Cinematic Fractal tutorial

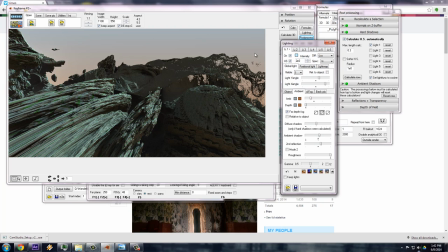20:22 Usually on Earth we have this blue sky,
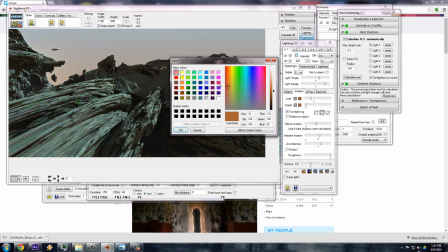20:24 and maybe towards the horizon it gets a bit more reddish. But maybe on this particular planet we'll have it a little bit more like grayish. So you can see that what kind of difference that did. And maybe up in the sky it's more dark.
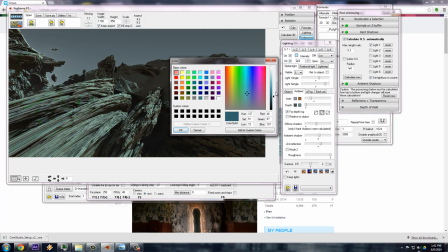20:39 So here we have this dark thing that doesn't look that good. But it's very important to understand what these two things do.
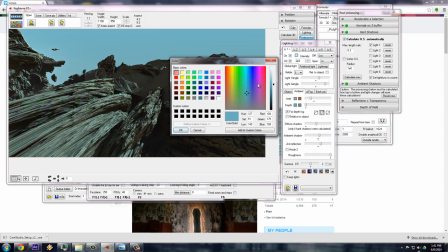20:46 Oh, here's way too much saturation. So let's go down in the saturation.
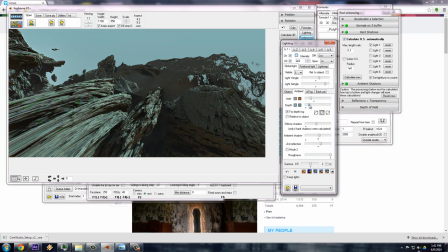20:51 There we go. So now if I put that depth back on, it just comes towards us.
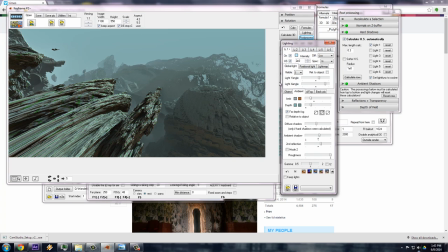20:56 And it's like the fog has the color of the sky, which it works like that in this software.
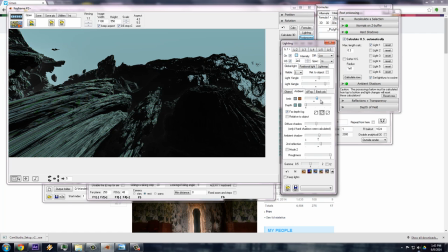21:03 And then there is the ambient, which is basically how much ambient light there is.
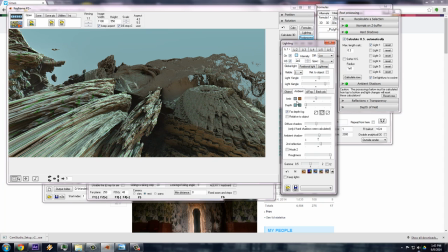21:08 And this is also going from up to down. So this is the light that you will have on upsiding, up facing, let's call it polygons, even though they're probably not polygons, and these on down facing polygons.
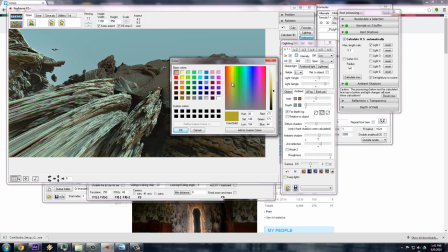21:22 So they could have, you could also easily have this this fake bounce light coming sometimes from down.
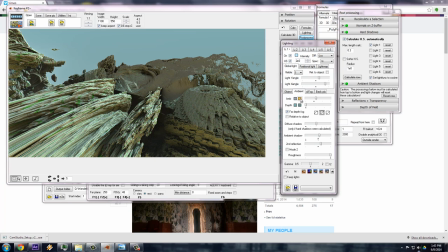21:31 So in some cases you can get some really cool results with changing this color quite drastically and giving a realistic light. But I guess on default they're the same as the depth, because the atmosphere that would be where the ambient light is coming from.
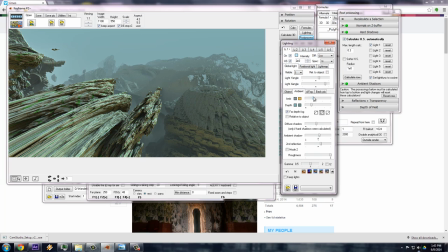21:49 So here we go. And then we have this dynamic fog. I don't use volume light, in fact.
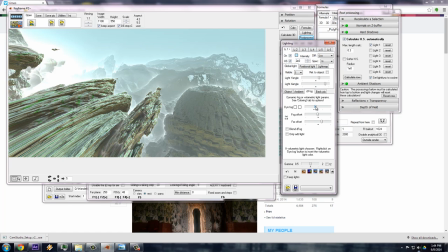21:56 And then there's dynamic fog, which I sometimes use, but I see it overused a lot of times.
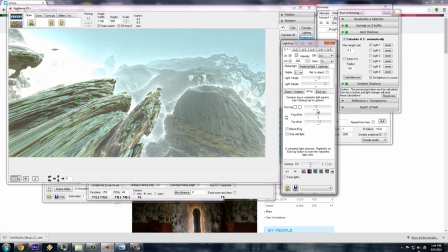22:00 I guess when you first start out with this, you go like, oh, this is so cool.
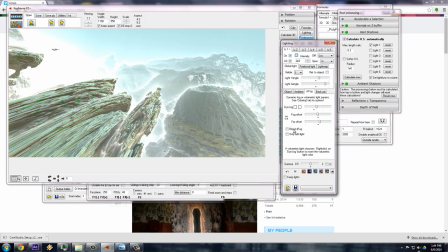22:04 You get this foggy thing going on, but it doesn't look very realistic, and it has its uses,
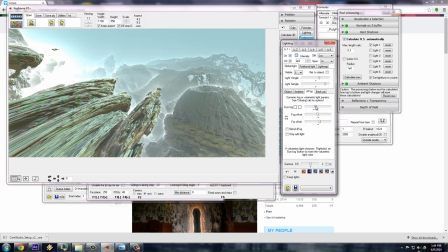22:10 I guess, but it looks like everything has this strange, eerie fog around it.
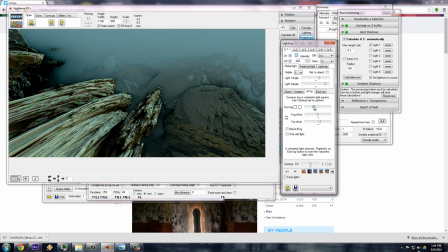22:15 And if you do this in a negative, you get something which is completely out there, but it has nothing to do with what things look like in real life.
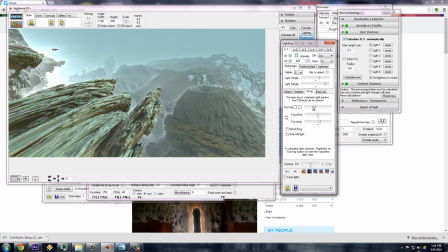22:25 So I could continue with these lighting things for a while, but I think, yeah, everybody has their own preferences in these.
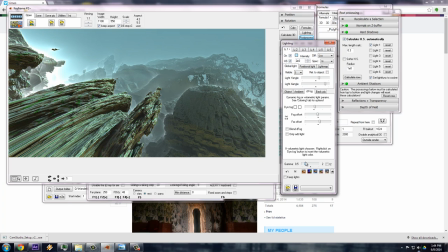22:34 And you can kind of see the kind of things you do. You could easily get a second light in there if you wanted. And you have these positional lights as well, which you can easily put positional light, and you can say, okay, I want a light there.
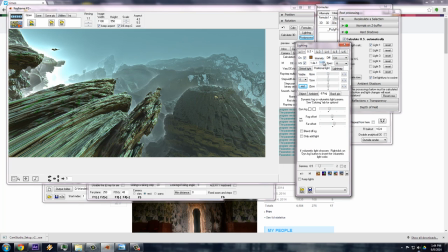22:50 This is kind of fun. And these are point lights, basically. So if you have this like architecture kind of thing, they're very useful. Maybe have them visible first so you can see where the light is.
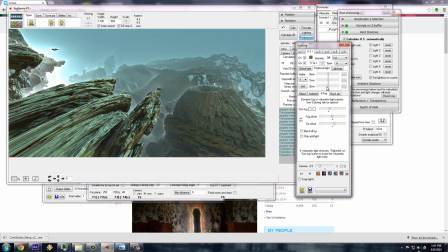23:06 See, it's difficult to see. It's coming towards us now, but it's keeping the same place. But you can see where it shines, what it does. And if you want to then switch that shadow on for this light, you have here your second light.
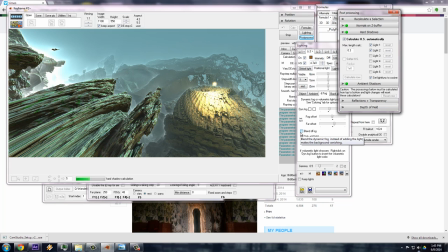23:20 Calculate that shadow. And there we get the shadows of that particular light. You can also have soft shadows, but you can only have that when you have one light casting shadow, apparently not with multiple ones.
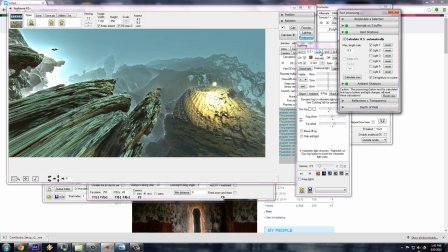23:38 I don't think I use that a lot. That's the lighting part of it all.
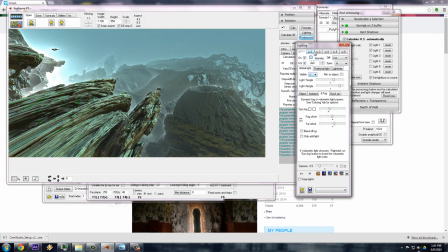23:45 Okay, this one is now destroyed, but this one's still good. So animation. When I have this and I go to my animation thing,
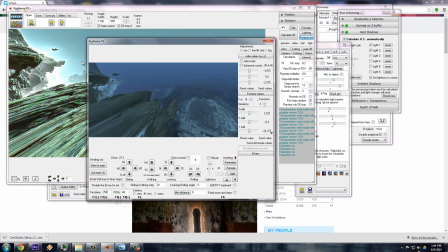24:03 let me put this into the 3D Navi, so inserting parameters, so I get these colors.
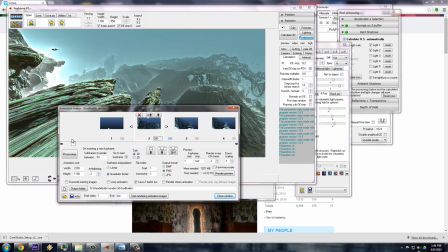24:10 And I have this animation window, which is important. This is the actual animation for engineers. So they're about 19 like keyframes, right? Because they're all working in keyframes. I'm just gonna delete them all.